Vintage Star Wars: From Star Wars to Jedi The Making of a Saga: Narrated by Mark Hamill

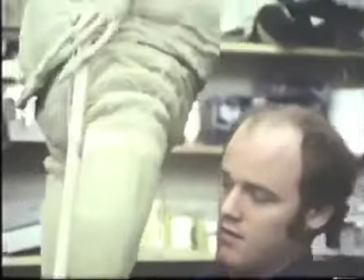[13:02]
Jabba's band was designed by Phil Tippett. He's head of the creature shop at Industrial Light and Magic.
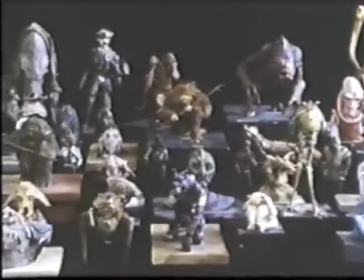[13:13]
More than 80 creatures lurked in the shadows of Jabba's palace. That's more monsters by far than have ever been assembled for a single movie.
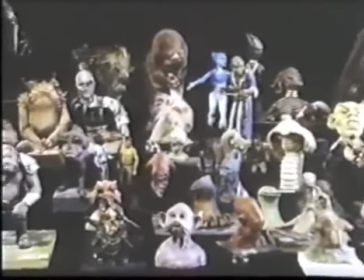[13:23]
They all began to take shape like this, as small models called maquettes.
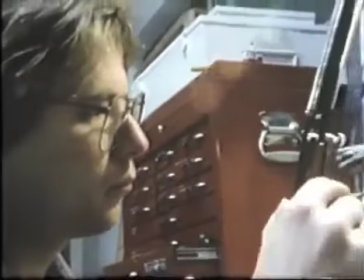[13:28]
Most of them were sculpted over and over again before they were approved.
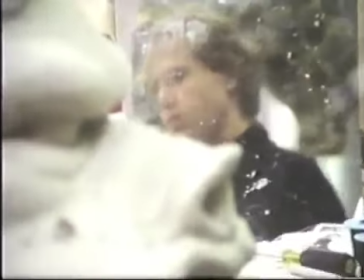[13:32]
A team of 15 artists, aided by other craftsmen, worked 13 months,
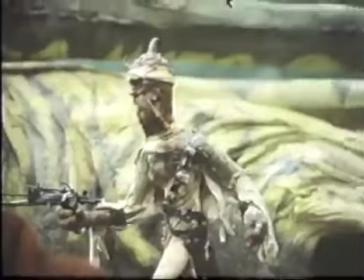[13:37]
the last six of them on a day and night basis, to translate the maquettes into full-scale clay models of puppets and masks.
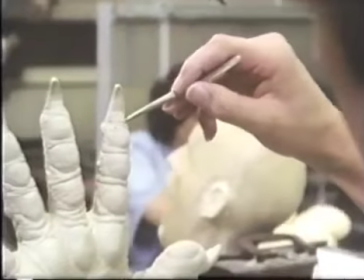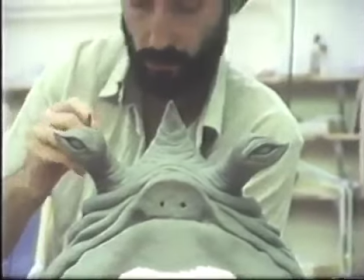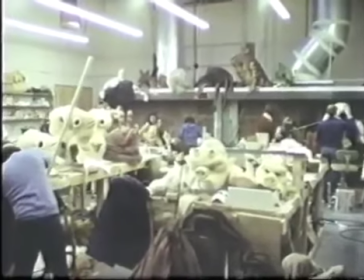[13:55]
Well over $1 million was spent on creature development and construction.
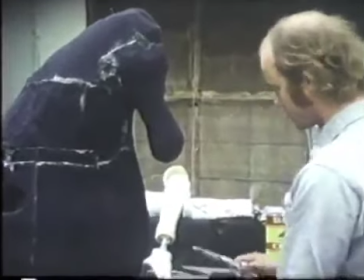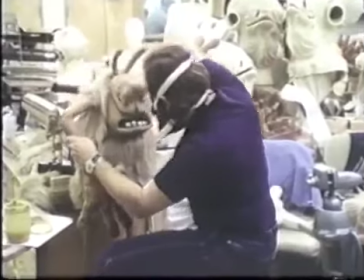[14:04]
Molds were made from the clay models. From these, the monstrous faces and forms took shape in latex and rubber.
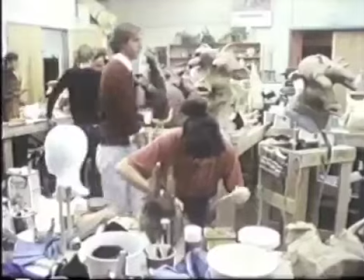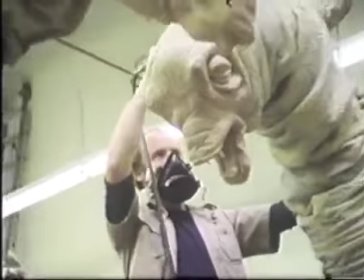[14:17]
Painting was painstaking. The creatures had to have that lived-in look.
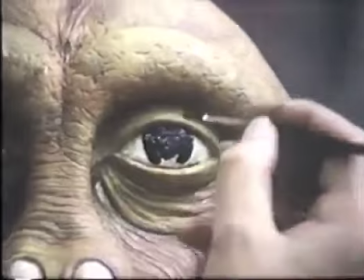[14:23]
Maybe they were not of this earth, but they had to seem as if they were of some earth somewhere.
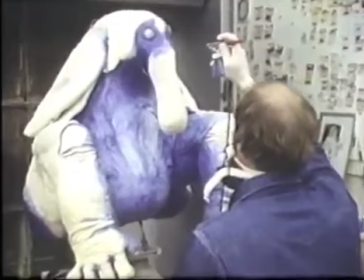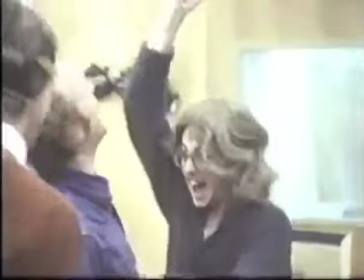[14:32]
The young Frankensteins frequently cracked up each other. It was a way of easing the strain of a long, hard job.
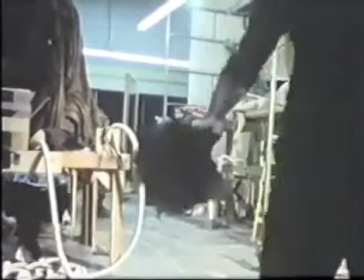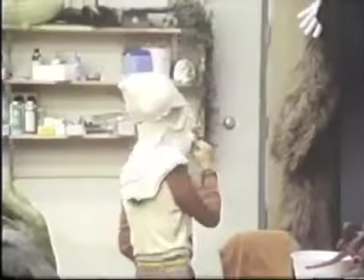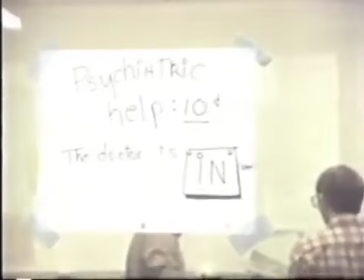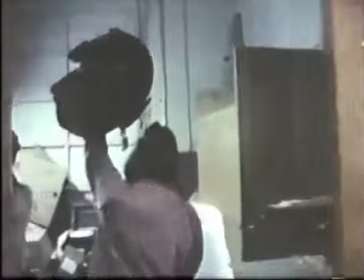[14:55] Make way, pig in transit.
Even when the masks and costumes were molded and painted, the work wasn't finished.
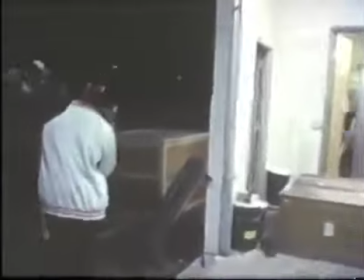[15:01]
For most of the featured creatures had to be able to express themselves.
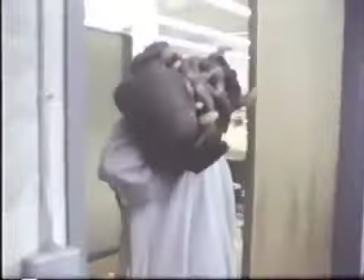[15:04]
Some of these pig guards, for instance, would have a large range of facial movements available for their close shots.
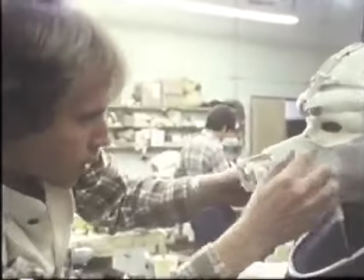[15:12]
The muscles controlling expression were actually either wire cables or air tubes connected to a bellows out of camera range.
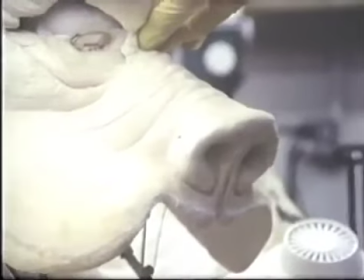[15:20]
Over the months of work,
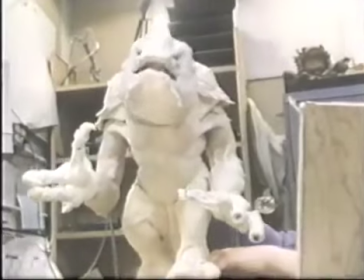[15:23]
Something of the personalities of their creators just naturally worked its way into the finished creatures.
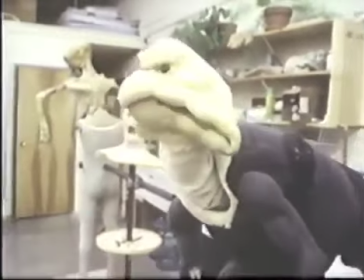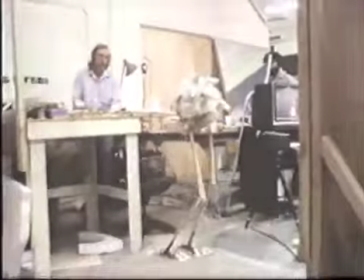[15:36]
Cy Snoodles, lead singer in Java's band, began her career as a dancer. But Max Rebo was first and last a keyboard artist.
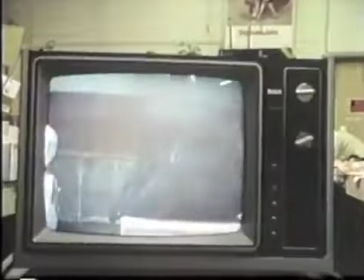[15:48]
George made frequent visits to check on the progress of the creatures as they were being developed.
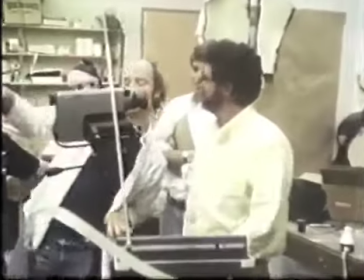[15:53]
Yeah, that's great. Yeah, it's like a... Joel's way to open the door. It's coming down to the...
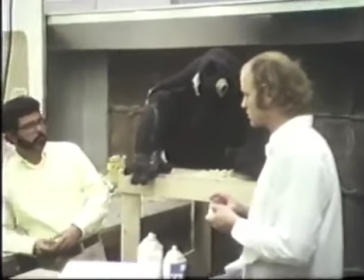[16:01]
One of the more amusing things will be to have this... Have a vocalist. How about Snooty?
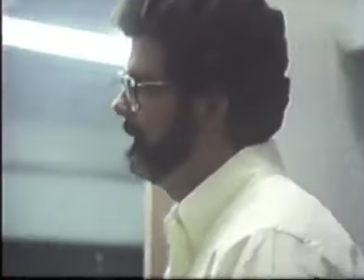[16:06]
See, we could have Herbie the singer. Sure. Yeah, it'd be great. She's got such a tiny little mouth.
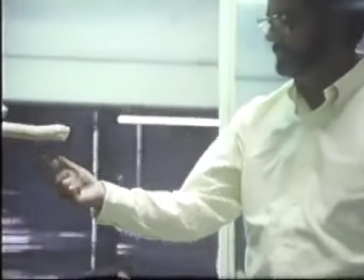[16:12]
She's going to sing lyrics. We're going to have to articulate her mouth. Well, yeah, it would have to be...
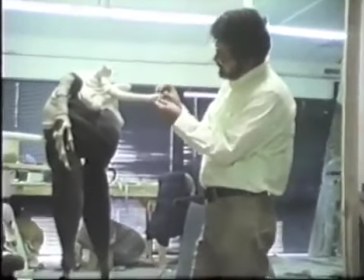[16:17]
What it means is we'd have to figure out a way of opening the mouth and making it at least open and close.
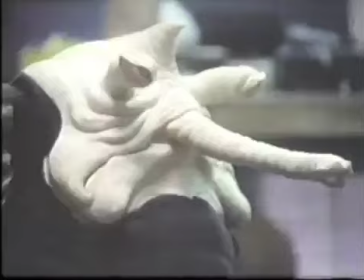[16:23]
Thing is, it doesn't have to be articulate. All it has to do is be able to open and close. It's a binary system, which it goes like this, this, this, this, this, wow, this, this, this, this, this.
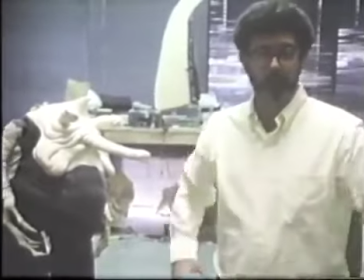[16:32]
And that gives us some room to come up with some lyrics and make a song.
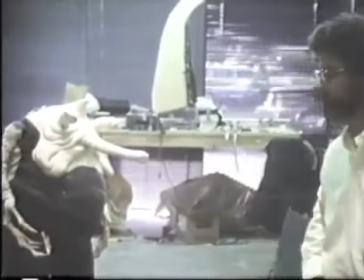[16:39]
And also give us a great way to spotlight. Okay, ready?
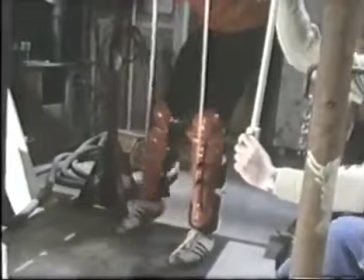[16:46]
Miss Snooty's basic movements were provided by puppeteer Tim Rose, working below her stage.
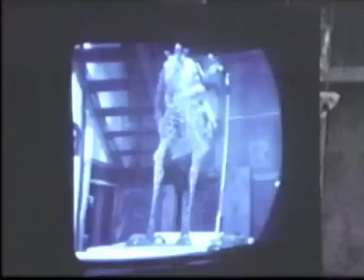[16:52]
His legs were connected to hers by rods, so she could duplicate his steps precisely.
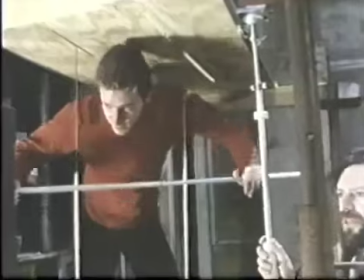[16:58]
Her microphone was also controlled from below stage, also by a rod.
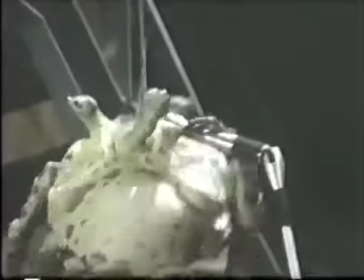[17:04]
This, in turn, controlled movement of Snooty's snoot, which was connected to the mic by a wire that would be invisible in the final film.